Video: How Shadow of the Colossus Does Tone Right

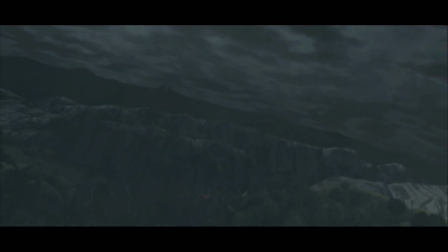Establishing atmosphere in a storytelling medium is essential to keeping an audience engaged, as well as keeping the work memorable to that audience.
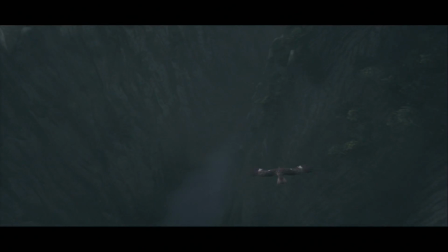A story's atmosphere can be lonely or lively, bleak or colorful, frightening or beautiful. In the video game space, atmosphere can be established more easily because of the medium's direct involvement of the audience.
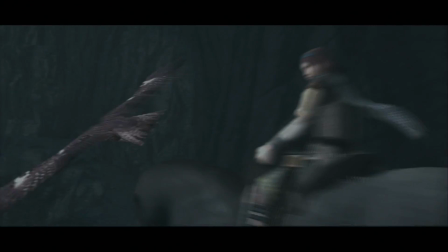For this reason, there are many great examples of video games that effectively establish atmosphere for their players,
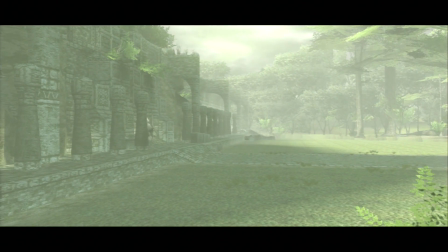but the focus of this video will be the 2005 PlayStation 2 title Shadow of the Colossus,
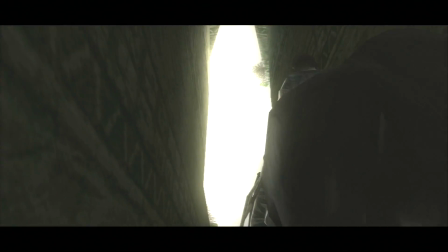which uses story, visuals, and sound to portray tones of loneliness, triumph, and sadness.
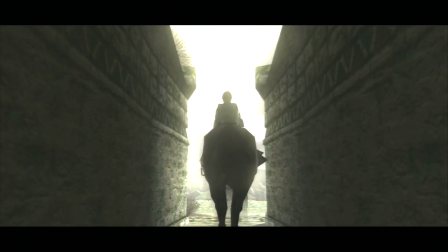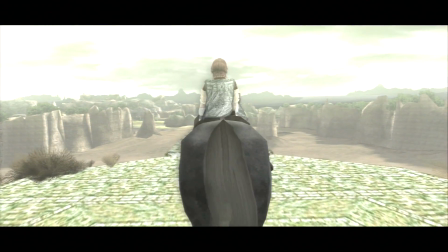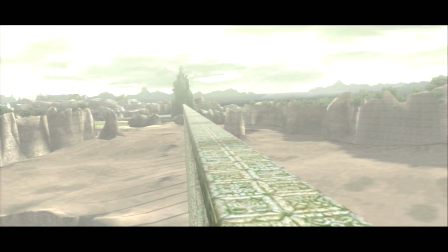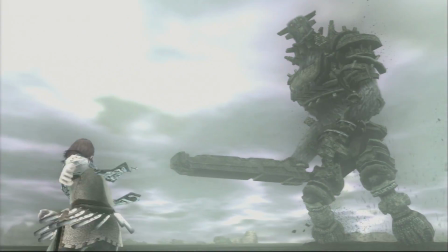Shadow of the Colossus' gameplay consists of two major portions: battles with the Colossi,
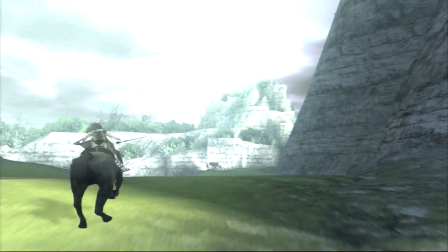and traveling to each fight.
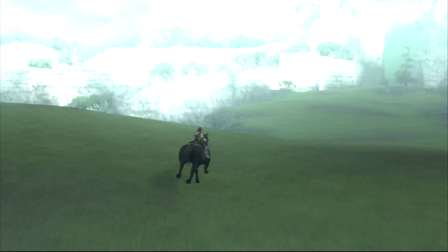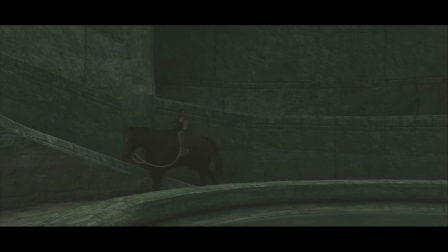There are a few 5 to 10 minute scenes towards the beginning and ending as well.
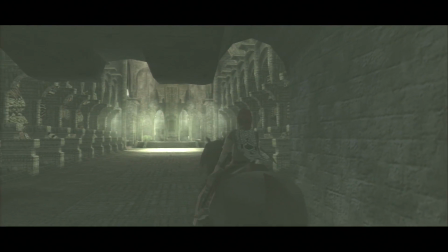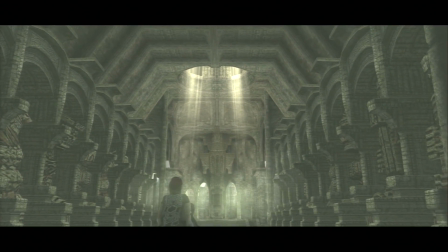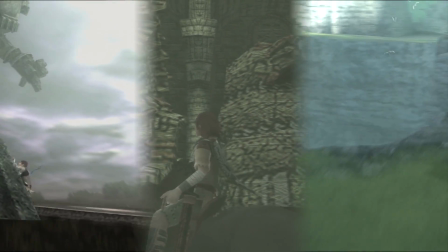While the atmosphere changes drastically between these three segments, they all use visual and audio elements to establish the tone for each situation.
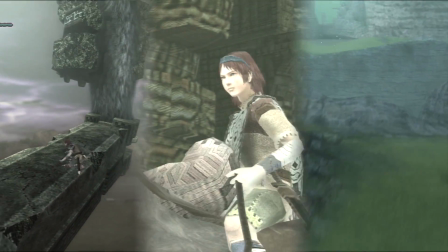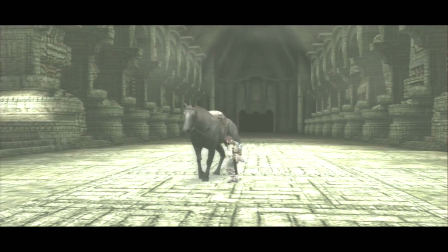The cinematics in Shadow of the Colossus are slow and somber. The music reflects this, with soft choirs and a very slow tempo.
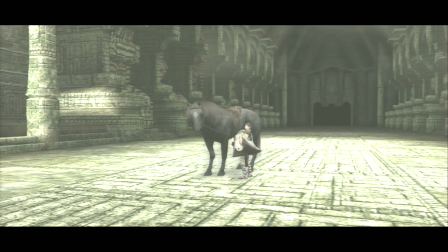There are very few characters in the beginning scene.
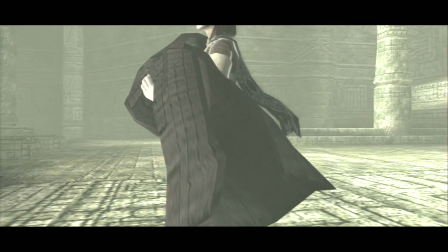The player character Wander, his horse Agro, the dead woman he lays down at the altar, and the voices of Dorman.
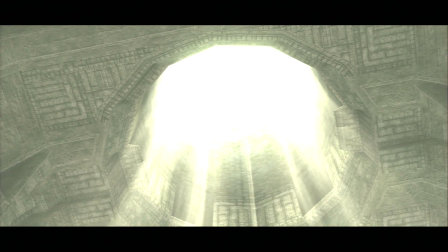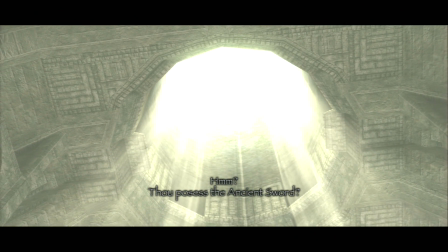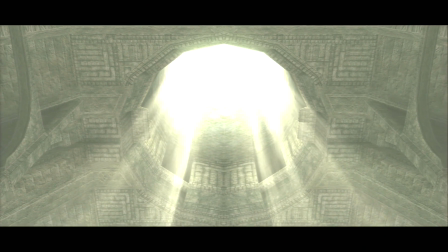All dialogue between Dorman and Wander are done in a fictional language with subtitles, further cementing how far off this land and culture are.
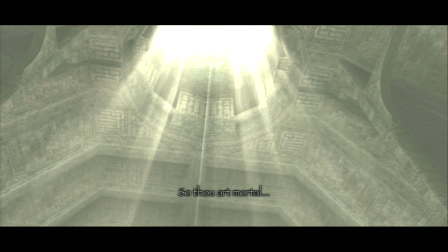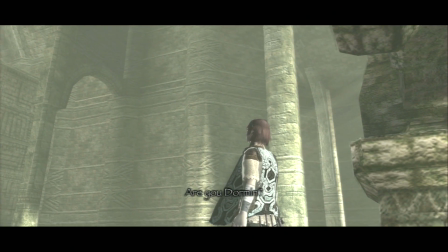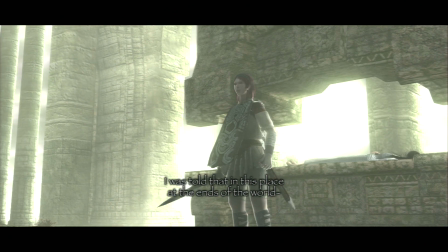While there is a conversation with Dorman at the beginning, he or they is or are very intentionally designed to be
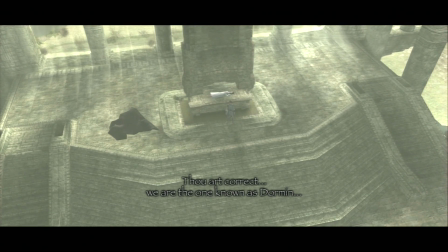unrelatable, as they or he are a godlike entity, a disembodied collection of voices in a temple.
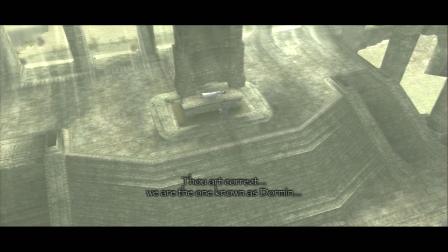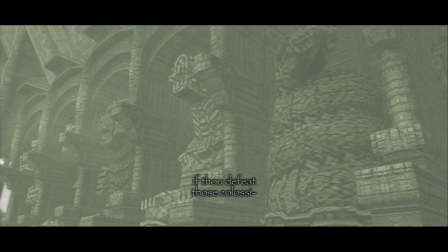All of Dorman's dialogue beyond this point is strictly one way in the form of riddles telling where the next Colossus is located.
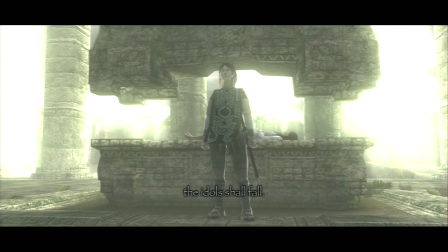However, in giving his task, he does warn that there will be a great consequence.
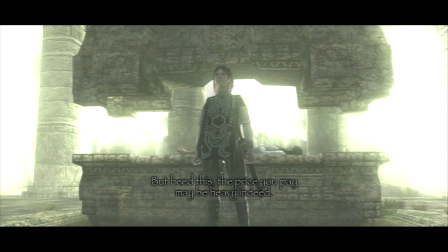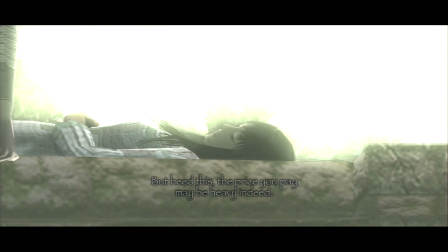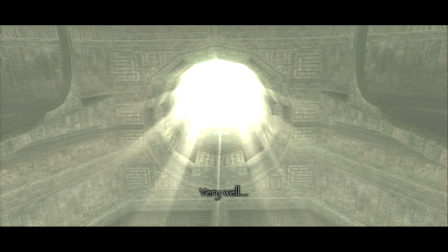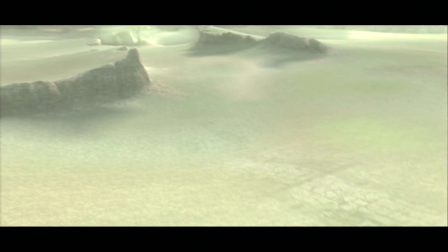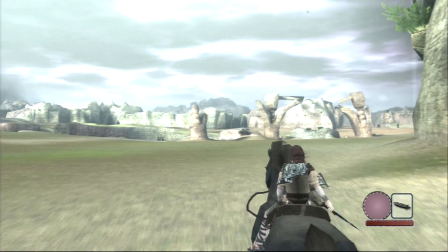With no relatable characters in the story other than our protagonist,
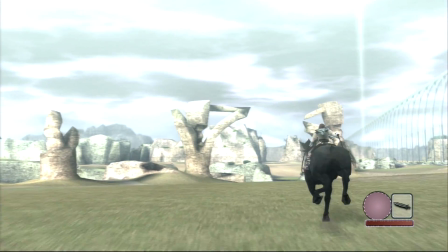the game establishes a feeling of loneliness, which is perpetuated by the segments of travel to each Colossus.
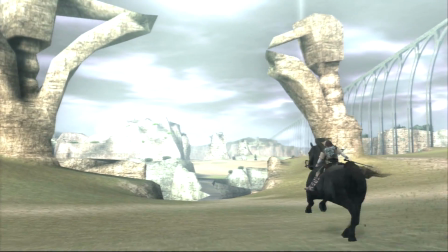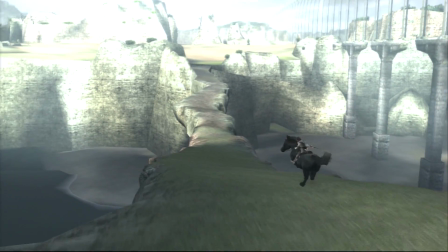With a horse as the only companion, traversal of the Forbidden Land feels very isolated.
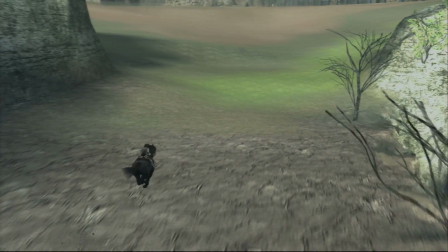The visuals portray this through several landscape features that work toward the same goal.